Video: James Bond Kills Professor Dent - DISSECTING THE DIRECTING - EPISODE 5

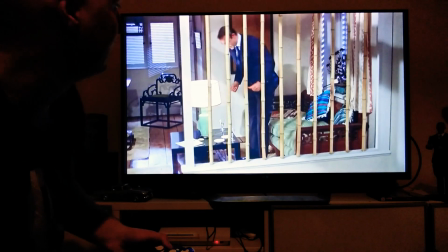[4:10]
And I love that change of rapid pace. He's like, got the drinks, what am I going to do, what am I going to do?
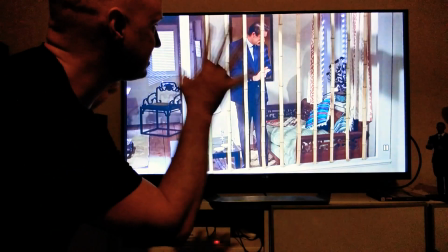[4:16]
Vroom, and the cameraman's just gone with him beautifully. And again, this is just played out in what you would call a master shot.
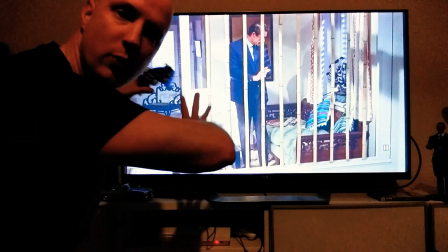[4:24]
So a master is just basically where there's no cut or edit.
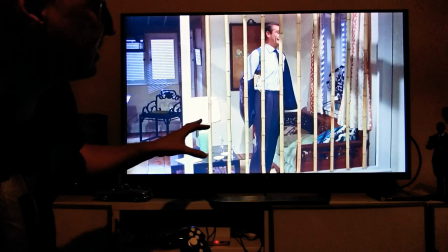[4:32]
And what's so fantastic about this scene, this is old school Fleming.
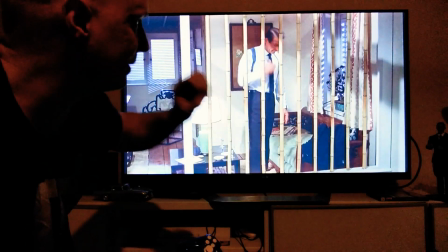[4:37]
Like, this may not be straight out of novel, but this is Fleming's Bond.
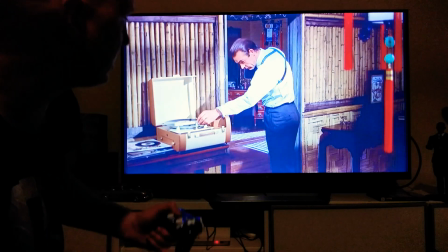[4:48]
Where he's thinking, there's no gadgets. Now this is a fantastic touch.
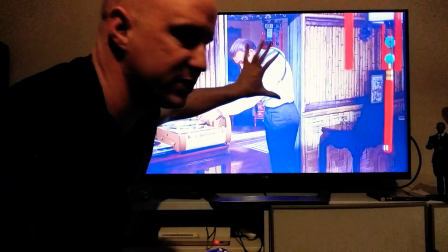[4:53]
I love here, Bond still centre of frame. They've kept him centre of frame.
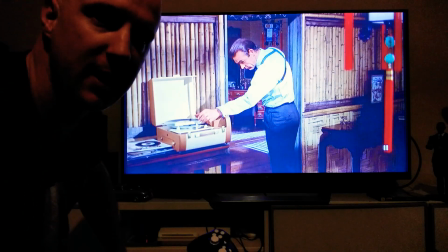[4:57]
And the little touch by playing the record player underneath the mango tree might have been a good little marketing thing at the time back in '62,
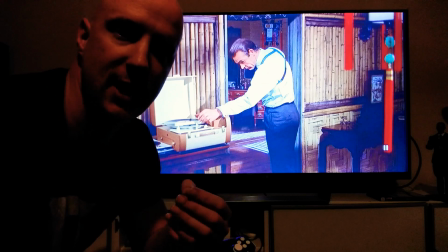[5:06]
but it's showing Bond's relaxation and how calm he is before he knows what's going to come.
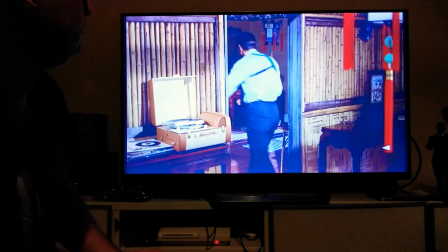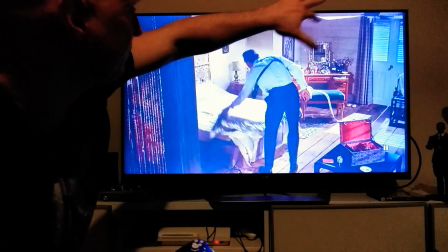[5:19]
So again, even we're starting from a more high wide angle, we're staying with Bond,
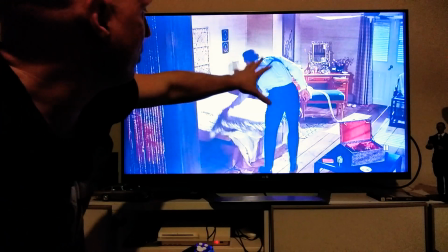[5:27]
and we're showing, the director is showing what he's doing here with the pillow and the blanket.
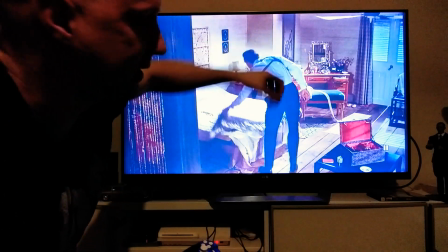[5:32]
I like the fact he's gone from a high angle looking down, but he's also still staying in a master.
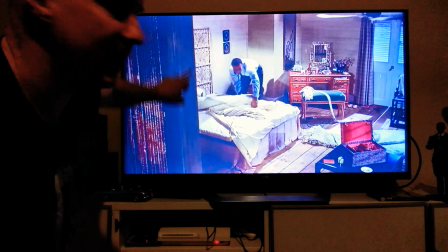[5:42]
Even though we've got this section of the set here in the way, that doesn't matter too much because Bond here is the focus.
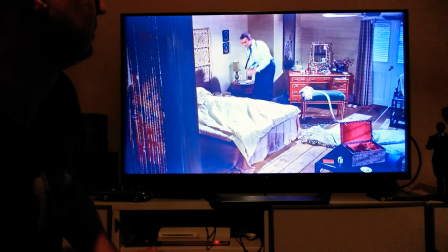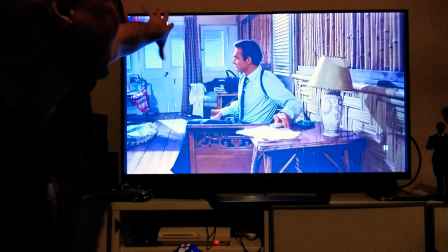[6:02]
Now, the camera's we've done this little pan down, so this is such clever
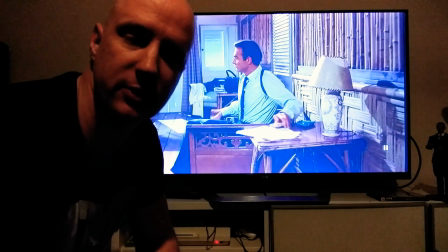[6:07]
cinematography with the cinematographer, the director of photography, and Terence Young, the director.
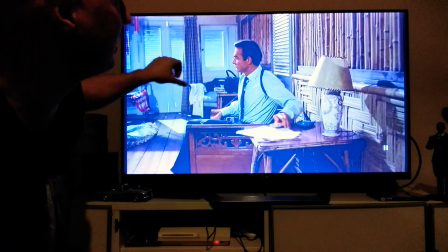[6:13]
We've gone from this like high angle, the camera's just come down slightly, there's no cutting from this angle looking up or anything.
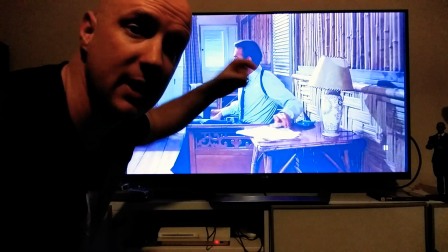[6:22]
It's all about just staying on James Bond and what's going on in his mind and what he's doing,
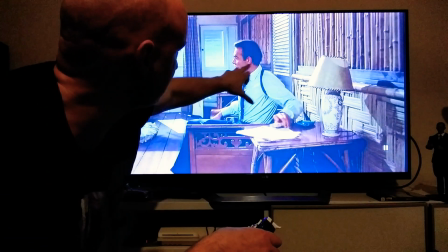[6:27]
and allowing Sean Connery as the actor just to do this full performance.
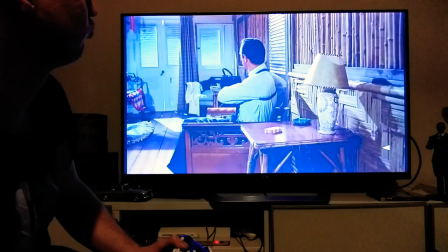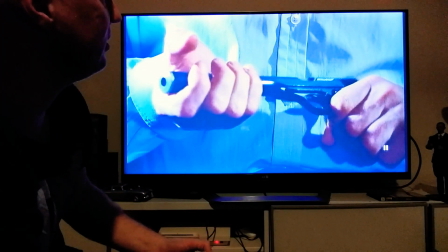[6:39]
This is obviously telling the audience. Now, guys, I want you to, I was going to say, this is telling the audience that Bond's getting ready, he knows what's coming.
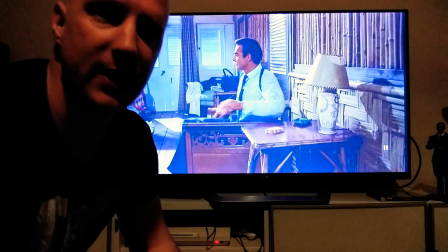[6:48]
Now, what I want to show you is this. Here's a little bit of either a blooper or the director doing this to take the
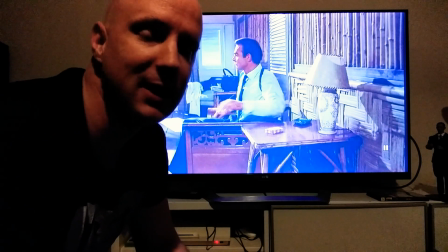[6:56]
piss out of the audience and work out if we're smart enough to notice a few little mistakes.
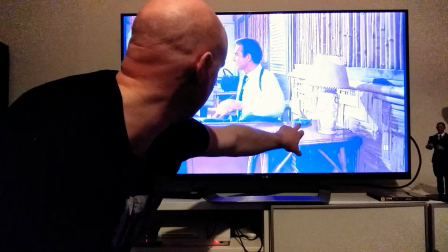[7:01]
See the ashtray here. You see the ashtray here? Keep an eye on that ashtray.
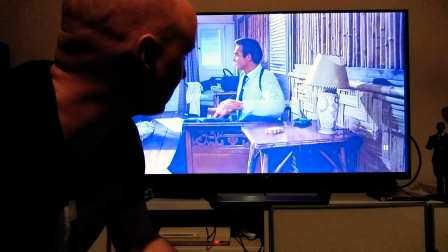[7:07]
And soon we're going to focus on James Bond's socks as well. Also, see the bag here.
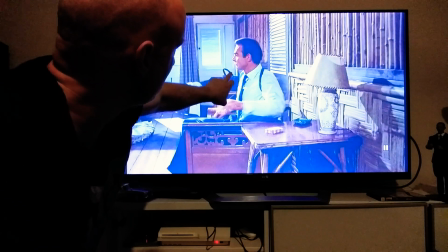[7:13]
Now, that's Miss Taro's bag that she didn't get to take before. Look how the handle of the bag is pointing outwards.
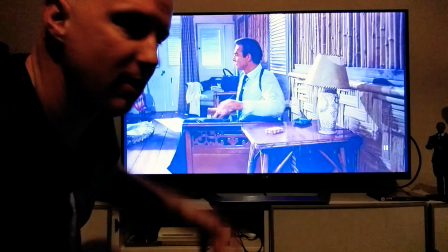[7:21]
Keep an eye on that later too.
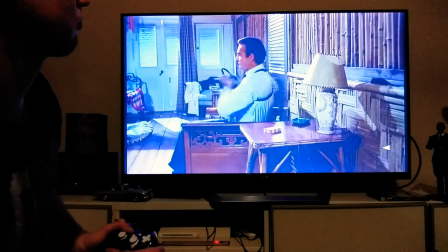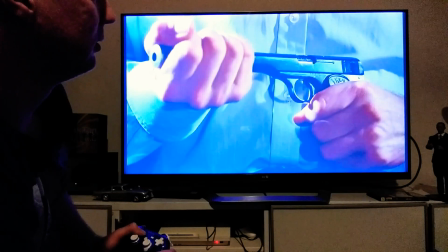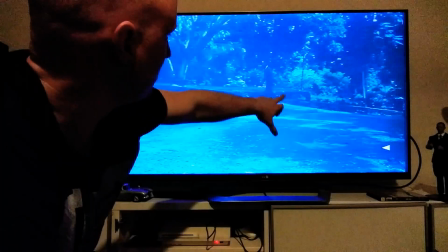[7:36]
Now, this is Professor Dent walking up to the house, okay?
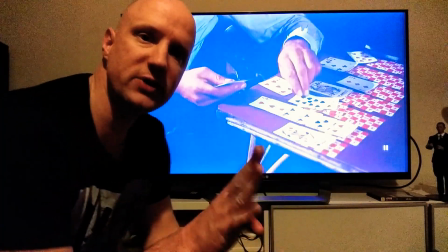[7:42]
It's almost blasphemous to say,
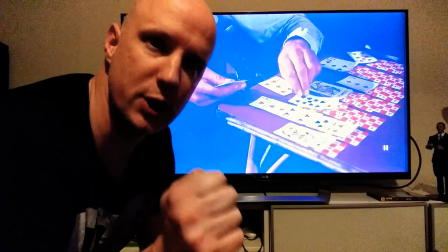[7:45]
but this is one part I would have actually changed just to keep the tension, almost like,
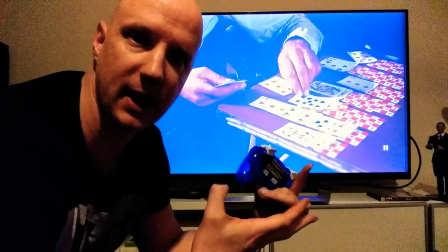[7:52]
Hitchcockian style. I would not have shown Dent coming. I would have just, from this angle here, I would have pulled up.
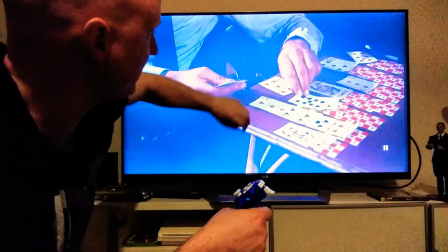[8:01]
We hear a sound, even maybe from here, a sound in the background, like the door opening.
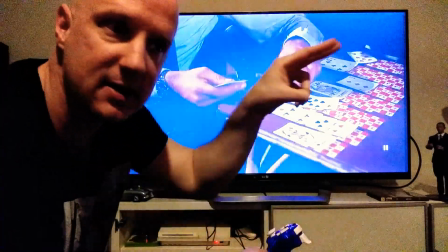[8:05]
The camera comes up, we see Bond's face, he's concerned, the sounds get louder, we don't know who's there.
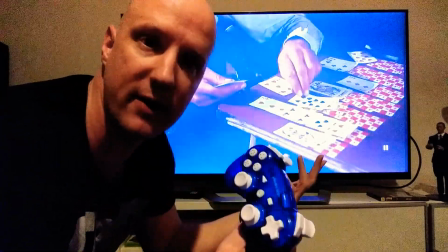[8:12]
We don't know if it's a man, a woman, 10 men, 5 women, whoever. That's personally what I would have done.
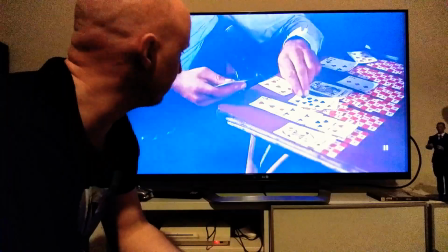[8:19]
I wonder what you guys think about that. Let's get back into it.
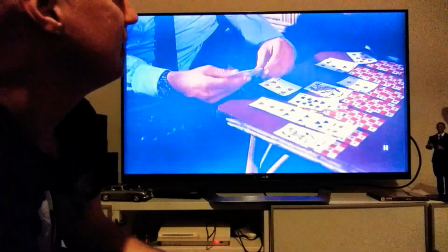[8:24]
Now you notice the ashtray is gone, and where is the light?
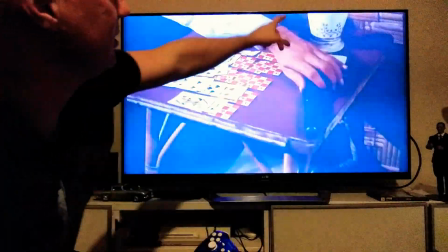[8:35]
Okay, so the light's here now.
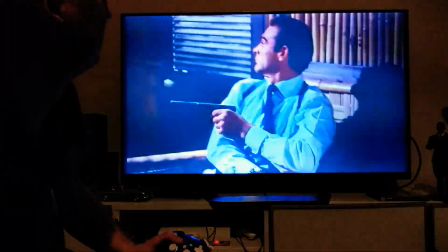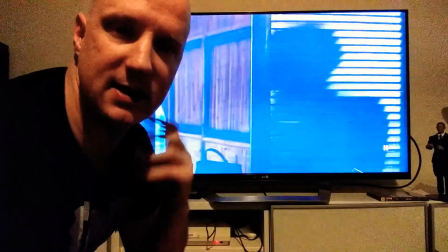[8:43]
Now this is great. There's just sounds of crickets and stuff like that. There's not big thudding crazy sounds, and there's no music taking over the scene.
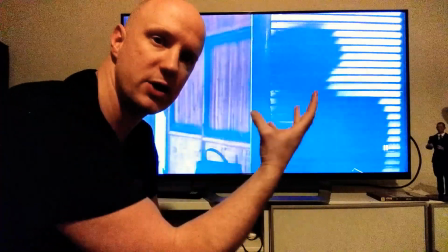[8:51]
It's just about the action and the performance.
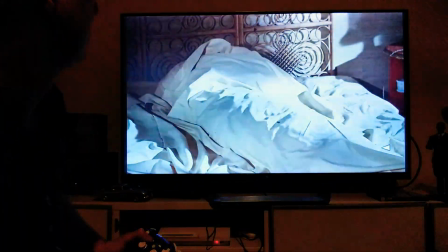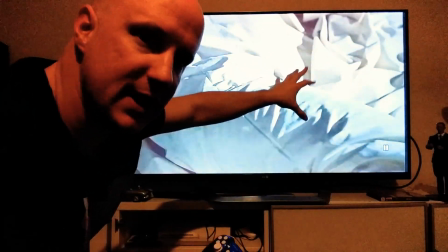[9:02]
Now, these are really the first cuts, other than when we cut to Dent, these are really the first cuts in the scene.
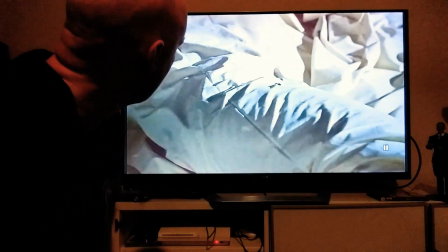[9:09]
And these cuts are brilliant. They're required. I think these cuts are perfect. Obviously showing the bullet holes going into the fake setup.
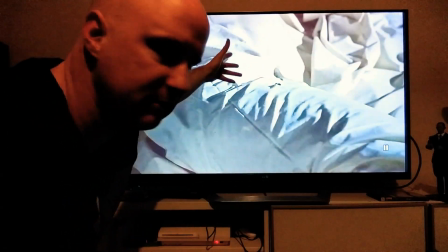[9:17]
Then here the pillows under there pretending to be, Bond's done that as humans under there.
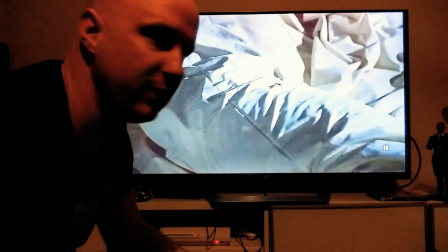[9:22]
So those cuts and then back to the gun, I think is absolutely perfect.
Stop it, Professor, and behind you.
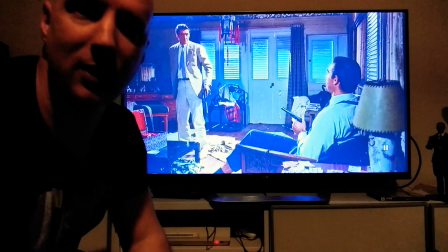[9:29]
Okay guys, now right here, I'm going to show you a little bit of either the piss take or a bit of a mistake.
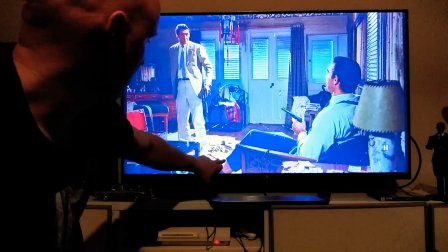[9:35]
You'll see James Bond here has got low-line socks.
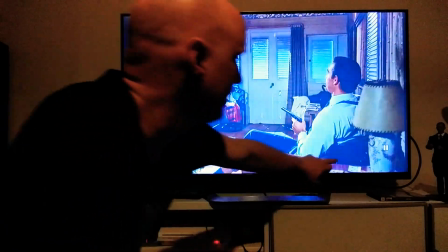[9:40]
So you can see his leg there, his pants, his leg, his sock, and the ashtray is hidden behind the light.
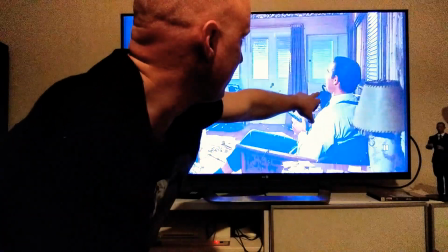[9:49]
Okay, ashtray's behind the light. Also, the bag handle, that's starting to change and move back a bit.
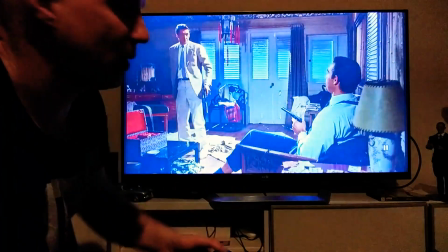[9:56]
But when we when we get to it, I'll show you what happens here.
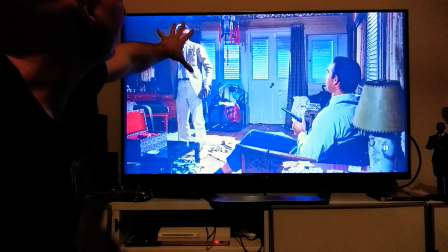[10:01]
Now, I love this angle. This angle's perfect, even though, so we've got Dent here on right of frame, and we've got Bond on the left.
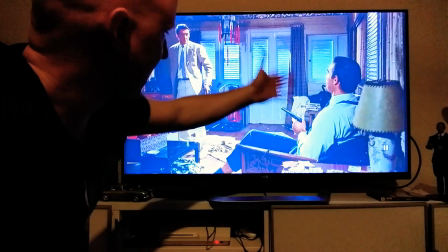[10:10]
Well, if my camera doesn't flip around, we've got Bond on the left here. And even though he's on a higher angle to Bond, he's in control.
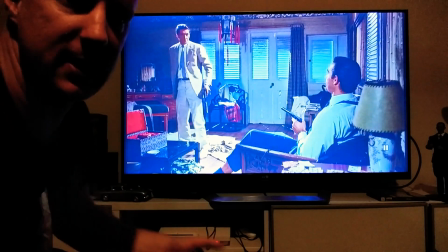[10:18]
He's got the gun on him. And you can see the shock on Anthony Dawson playing Professor Dent on his face.
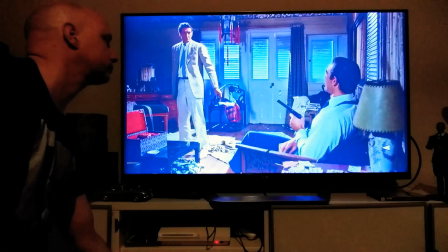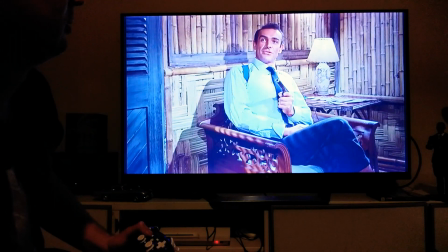[10:29] It's funny, I thought you'd turn up sooner or later. Sit down.
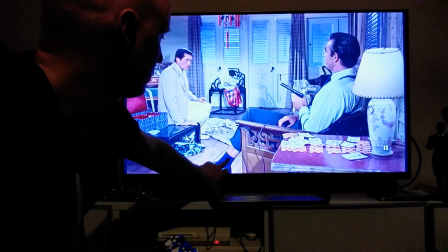[10:36]
Go. Now you see here, short sock, leg, ashtray behind there.
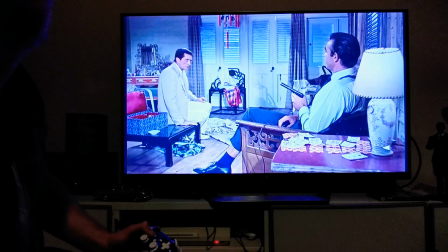[10:42]
Keep an eye on those.
But of course.
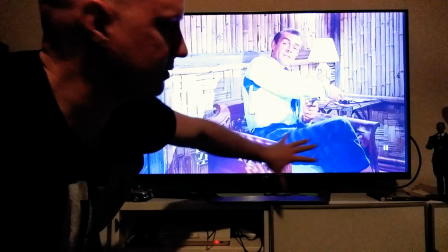[10:47]
Now, before I even get to the blooper here, what I want to also give you guys is this.
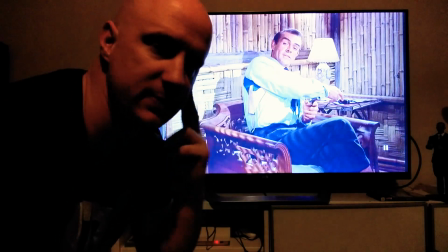[10:55]
A lot of people watching this scene, and even myself for many years before I thought about it more and matured as an adult and stuff like that,
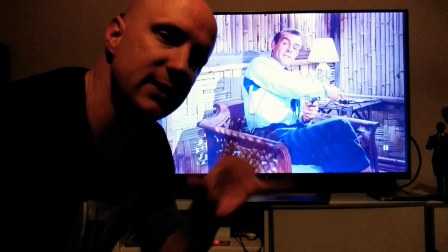[11:03]
would often think, wow. And this shows you about the techniques of filmmaking and smart writing, really clever writing.
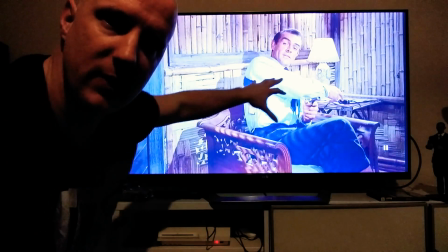[11:12]
In this day and age, this stuff would be spelled out to you.
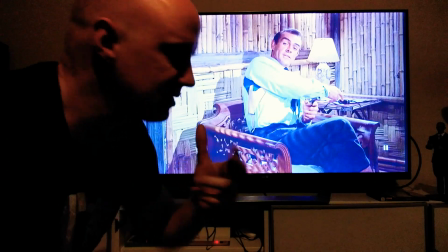[11:17]
Now, we don't know, as the audience, we don't actually know what Bond knows, and we're not fully thinking about what Bond knows.
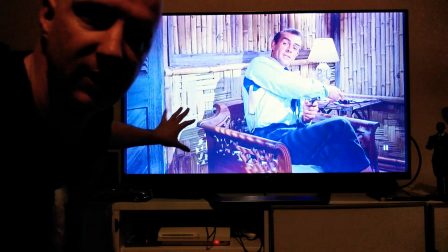[11:25]
Now, even though there's a blooper with a gun and it wasn't really a Smith & Wesson, a gun he throws down,
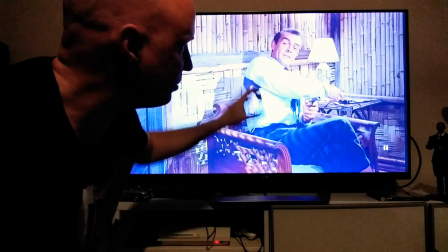[11:31]
but Bond is so blasé, and a lot of people think, oh, he's blasé,
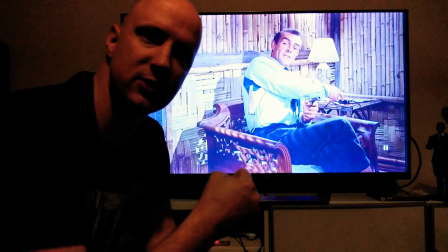[11:36]
he's relaxed, he's looking away, Dent could have just rushed him, Dent could have grabbed his gun more.
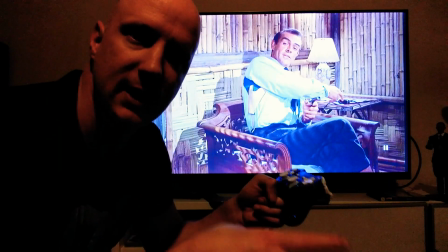[11:41]
But the great thing here in the clever writing and the performance is Bond knows something we don't.
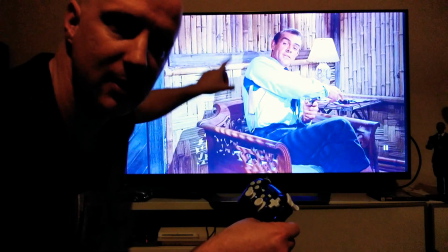[11:49]
Bond knows Dent has no weapons.
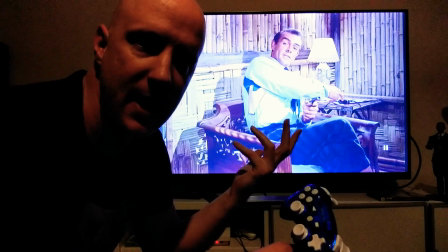[11:53]
Now, most audiences and women, even men, wouldn't know that that's a six-shooter.
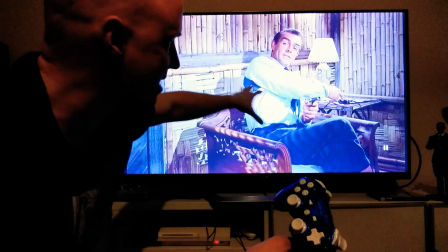[11:58]
Bond knows that. That's why he's blasé at this time.
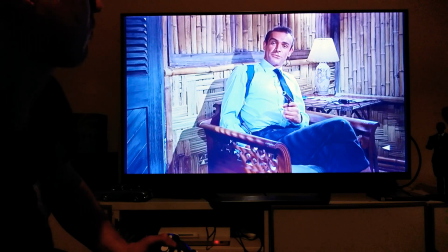[12:03] I was suspicious of the Queen's Club anyhow, when it turned out you were the only one who'd seen Strangway's new secretary.
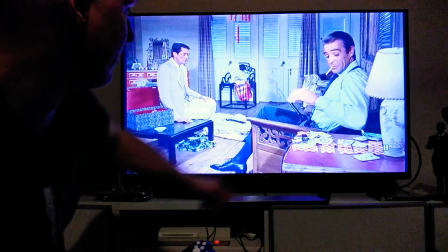[12:10]
You can see here he's looking away from him, he's blasé. Now, here's the blooper, guys.
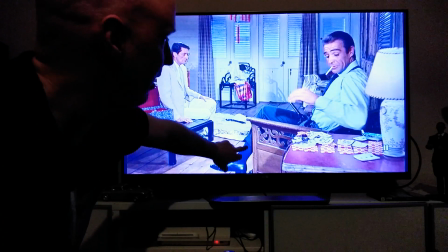[12:15]
Now the sock is a long sock, right? And the ashtray isn't behind the light anymore.
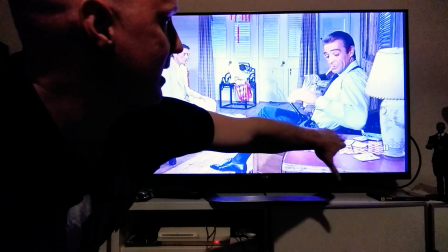[12:22]
The ashtray is in clear view.